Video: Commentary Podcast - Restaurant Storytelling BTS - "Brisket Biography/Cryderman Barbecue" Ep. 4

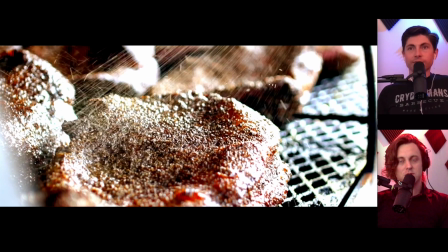I needed some transition so that it would be more smooth. So I brought the 120D out and I cranked it up as high as I could.
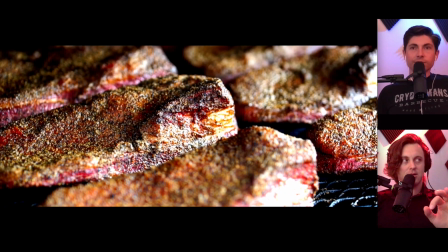And by this point now, I think it's gone. But that way, you know, you get the yellow, then you pull the yellow back, and then it's gone completely.
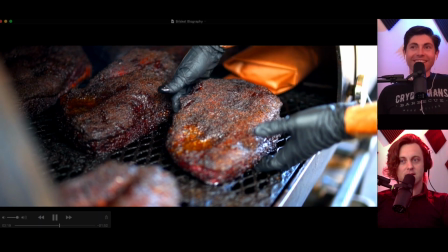So it's not. That's our favorite line. Because we are on the Space Coast.
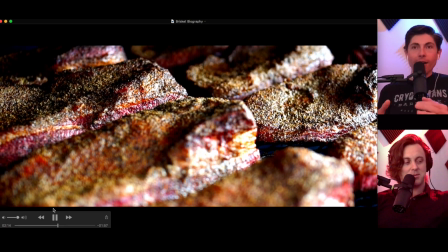We know a lot about. A decent amount.
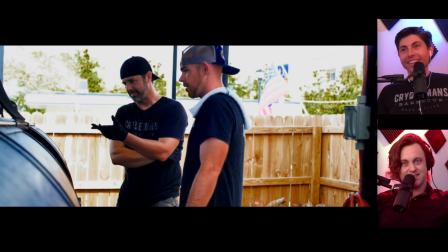One more time.
The physical examination NASA astronauts experience is nothing compared to what this meet goes through.
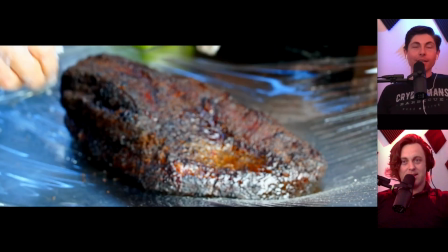Nothing. This meet is very well examined. Tell us a little bit about what NASA astronauts actually go through.
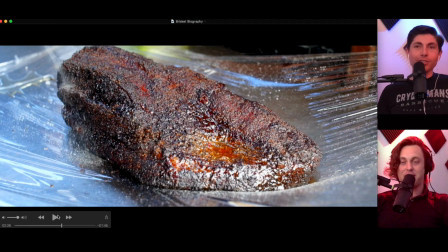And we'll just compare that. I think, like, if you watch the movie The Right Stuff, like the early, the original Mercury 7 astronauts, it's referenced a lot in pop culture. If you watch, like, Armageddon, you know, there's a scene where, like, he goes in to where the nurses are, and he's like, look, I'm just here to drill. And she's like, so am I. And she's got this big instrument.
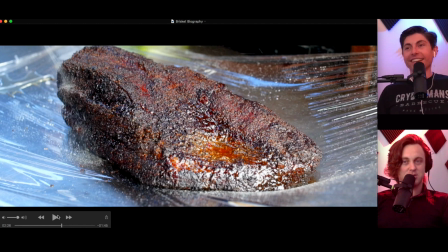And suffice to say that NASA astronauts do go through a bit more of a physical examination than this meet. And it's kind of funny that we have that in the voiceover. But it's just hyperbole. It's funny.
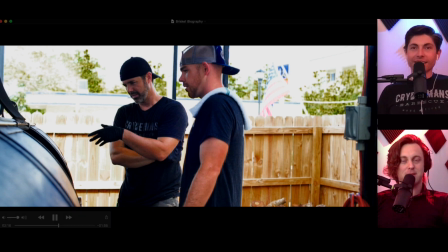He's poking and prodding it a little bit.
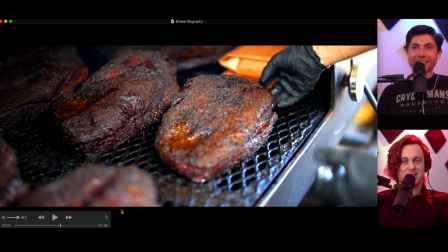He's a flight surgeon. He's like, this meet's ready for takeoff.
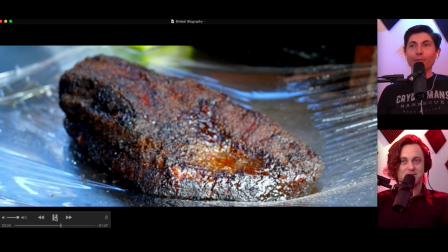It's good for flight.
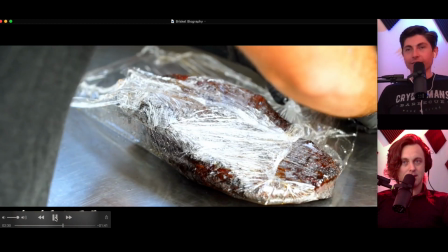Each cut of beef will be wrapped in order to insulate and tenderize.
A little audio in there.
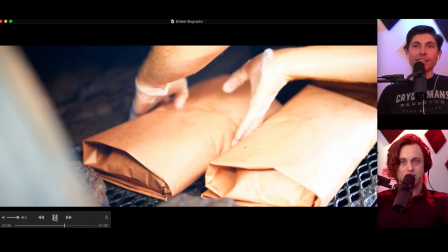You can hear the sprayer and stuff. Yeah. It's just camera audio. We weren't really recording a lot.
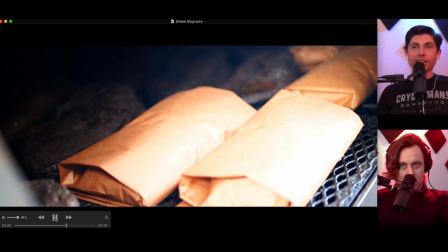No sound design specifically? No. There's one piece of sound design in this.
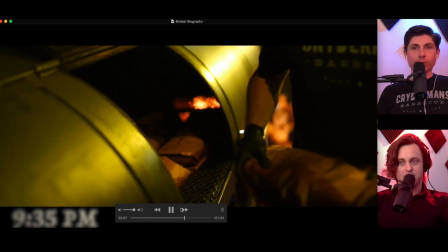I love this. It's transitioned. Right. So when there is a time stamp down there, we kind of had a harder cut.
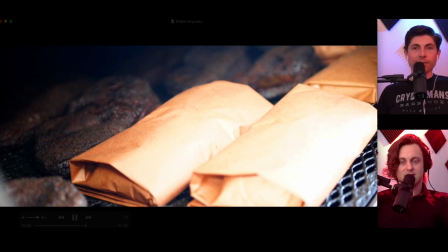I try to gradually bring us into the daytime, but this is just as he shuts it.
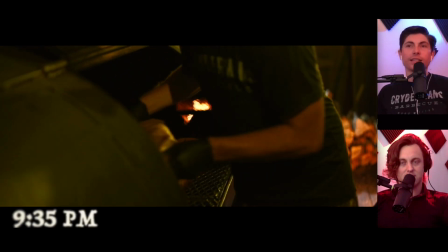Boom. So this brisket's been on this cooker all day. They've wrapped it. It's been back in.
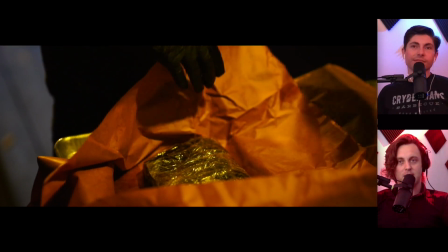While this meat was being made, the meat from the prior day was being served just in the restaurant section of the area.
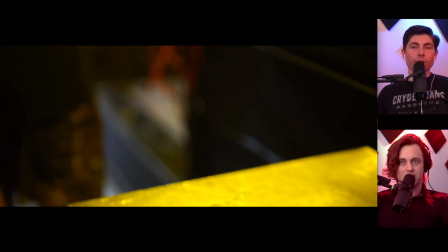It takes more than 24 hours. In the dining room.
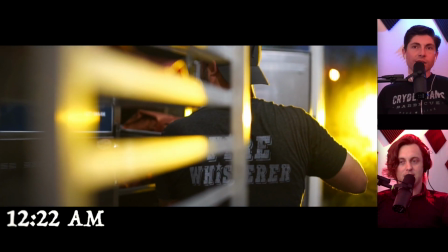So it's funny. there's like overlap this meat's getting made and now it's about 12 hours from lunchtime the next morning when it's going to be served so letting the meat rest in this hot holding cabinet let's talk about that shot for a minute we put the spotlight outside we're just trying to maintain
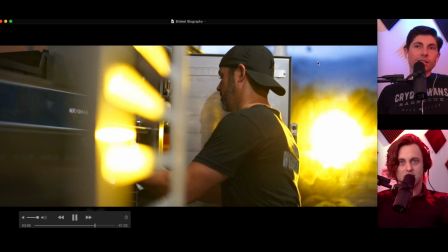that continuity that yellow but also the sun was starting to come up when we when
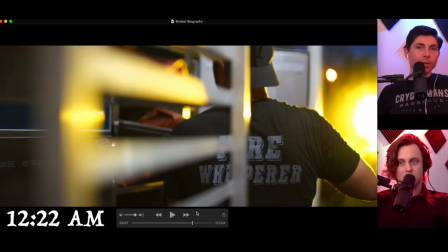we're actually shooting this the sun was coming up i know it says midnight because that's when i normally do it but for this particular i mean we slowed them down a little bit because we were out you know we're filming oh do that again do that again
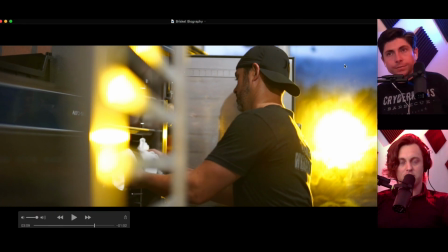um so it's it's a nice shot you've got a little bit of blue from the sky starting to happen and then you've got uh this light coming in so the blue and the yellow it's complimentary colors letting
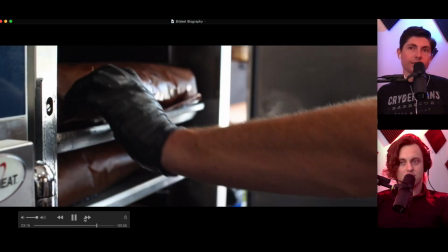the meat rest in this hot holding cabinet is of utmost and now we're worth the serving time kiss that juicy tender texture goodbye there we go
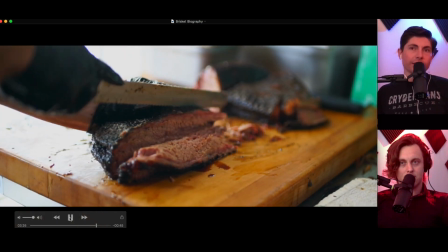man that looks good the fine folks have traveled from all over to criderman's barbie You may not know what all...
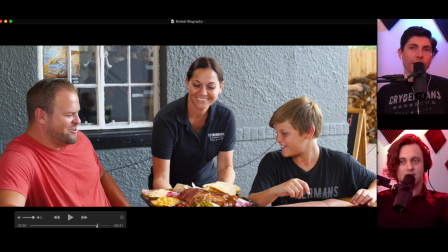All right, so this is like the only produced shot in the whole thing. Factors. Well, the way we lit and everything for this.
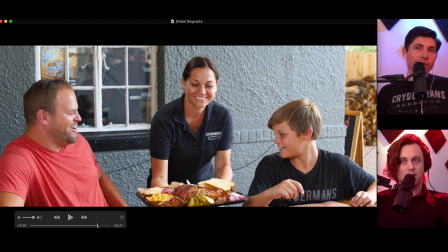Yeah. This is outside and around noon, the toughest shooting conditions there are.
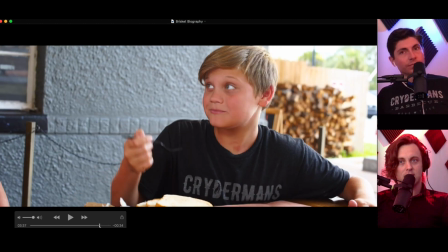And as you can see, everybody's well lit and looks good. Let's see some of those photos.
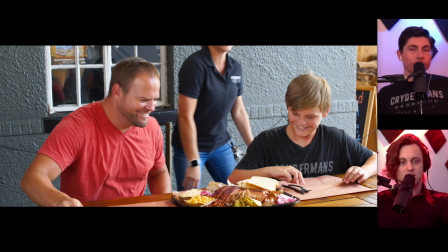So let me look through the behind the scenes. Worked hard to take those and edit those. I'm not even showing them.
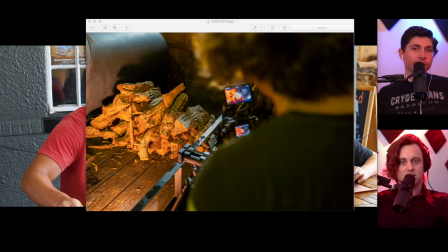Okay, I think I see it behind the scenes here. There we go. Ooh.
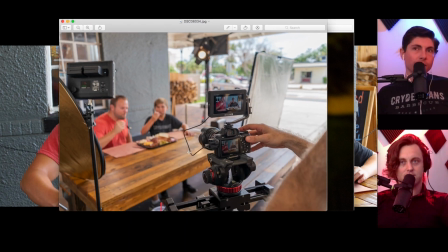So there's that 120D. it's out and uh we've got a bounce card here because all the sun's coming in over here and there's a light light color building and the street and everything so it's just light coming in but we are under uh like a carport carport it's their dining room well it's
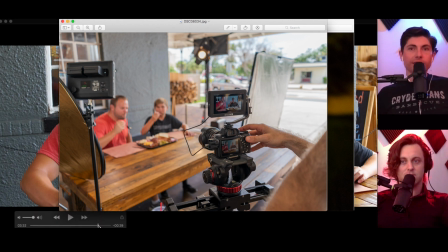like it's just covered it's outside but there's a roof yeah so um
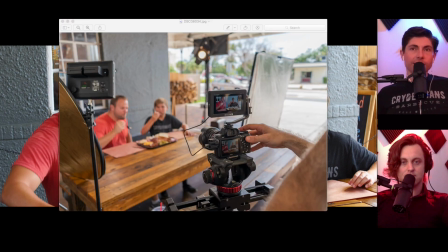let's take a look at some more it's actually the owner's son right there too oh and then right here there's a four by six ultra bounce just bringing more light in and then putting it more directly uh on them yeah
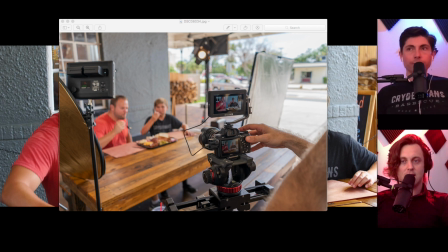try to pull them away a little bit it's definitely a much more natural now um you know as we've been putting these podcasts out you know we go on on reddit and all that and of course we get uh criticism from people
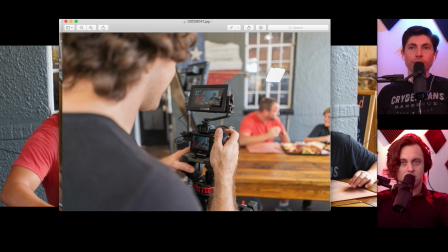which you know we love feedback but uh you know let's be critical let's be realistic let's make it constructive well you know that's the that's really the point of
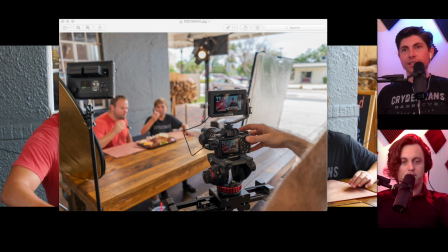this whole uh podcast is like you know you know we we you know we we bought lights we bought cameras and we we kind of study the techniques and we go out and we put them in place and when you first start doing this stuff you know the you don't know you don't have as much you haven't developed restraint so you see Like I use like a lot of hair light,
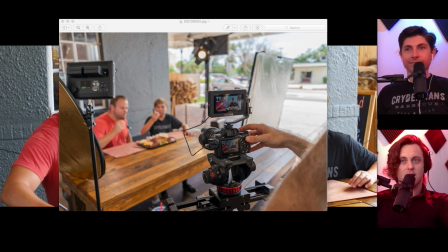using a lot of backlight, this, that, and the other. But, you know, as we listen to critique from other people and people that are on bigger, much bigger productions, like we're in Brevard County, Florida.
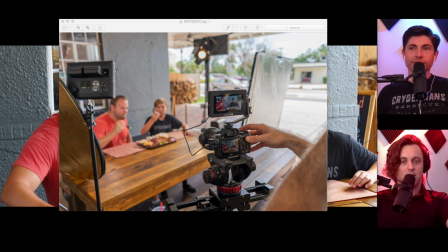We're in a small market and we're the only ones in this immediate market that are really going through this kind of effort to get these kind of shots.
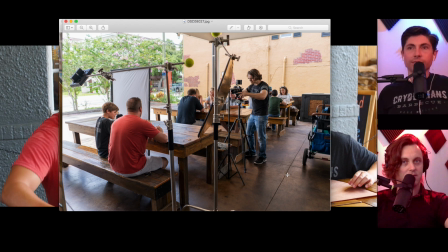Yeah. I mean, just look at the news footage that comes out of our town. People just come up with the worst looking image of all time. just panels blasting people right in the face but uh you see here we're really trying to shape the light we've got a kicker back here you know we've
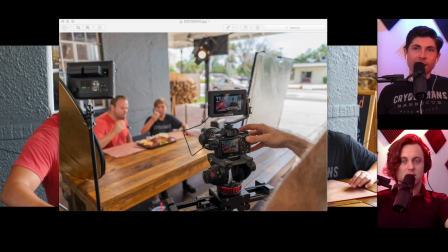got all this going on and i and i'm there trying to get the trying to get the look and uh you know at the end
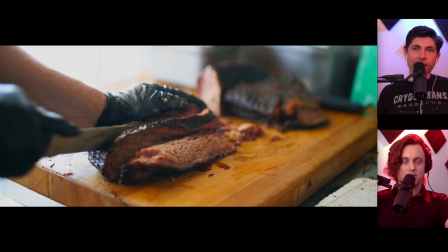of the day i'll play it for you it looks pretty dang good and it's much more natural than some of our earlier
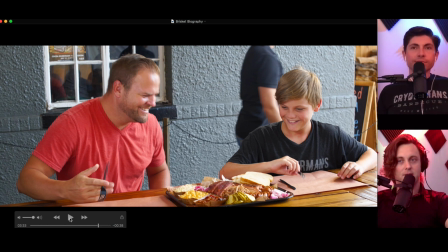stuff where we're just really just blasting um and some of sometimes it's cool like we're creating like you know this artificial world where there's no way the lighting would ever look like that, like the palm reading ad. And that was really kind of like, you know, we're just indulging.
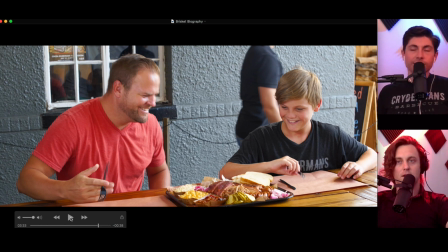There's the liberty there to do that because it's kind of this weird environment. But then, you know, there's other times where we're shooting inside a car. There's no way you would ever be like so well lit in a car. So anybody thinking about it real critically is going to be like, well, how could that be?
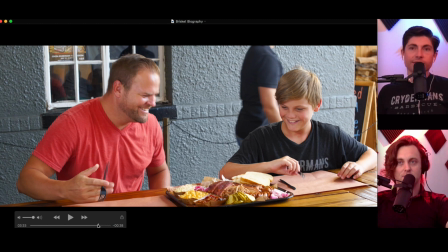But we're just trying to make it look real pretty. But I think this is real Real natural I don't think any Lay person watching this Would think like Wow they're lit up
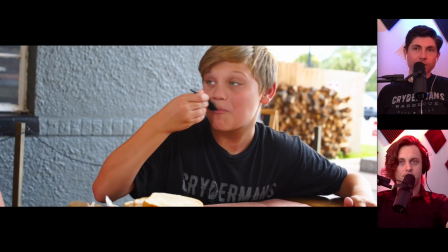They know where to go When only the best will do She's gonna be saying Man that food looks good It'd be a real shame If you just took All right And
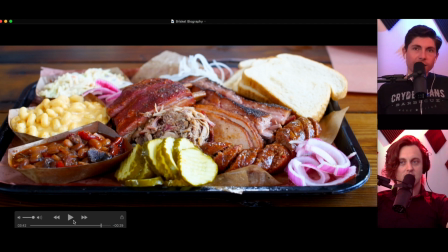look at Come on down And prove it to you And I think this is You know This is what the food Really looks like Yeah We didn't have like A food dresser Or whatever they're called A food stylist Is what they're called Really A food stylist That's where they do Like the shots
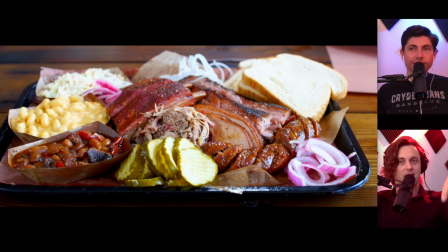Where it's like The ice cream But it's really Mashed potatoes Or they're doing The syrup on the pancakes but the syrup's really like 10W40 motor oil. It's like real thick. So this is not false advertising at all. Let's talk a little bit about how much of this we ate during this project. A lot. Because we ate this day.
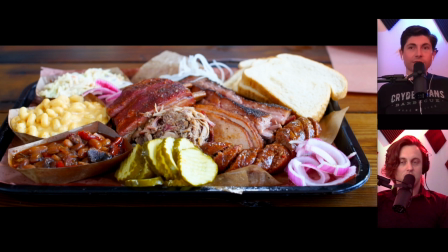We ate during a lot of our meetings with them. They just fed us. Chad and Amy just said, here, you're going to have to really understand this by eating a lot of it. And we did, including yesterday. Yesterday we went back just to have a meeting, And they're like, you guys eating?
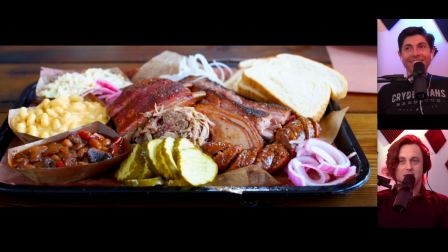And I had told you in the car on the way over, I'm not. Craderman's making me fat. I'm not doing this. And then the guy, Chad comes out, and he's like, you guys eating? And I'm like, yep. He said, I'm definitely eating, and I need a shirt. People need to know. And you got that shirt yesterday, and you paid full price for that shirt.
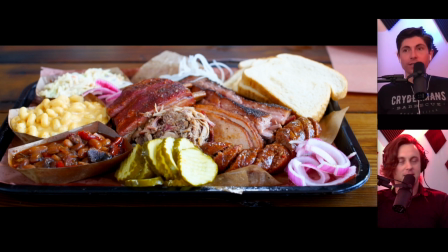That's right. But we've never paid to eat there because they always take care of us. And my wife was real upset.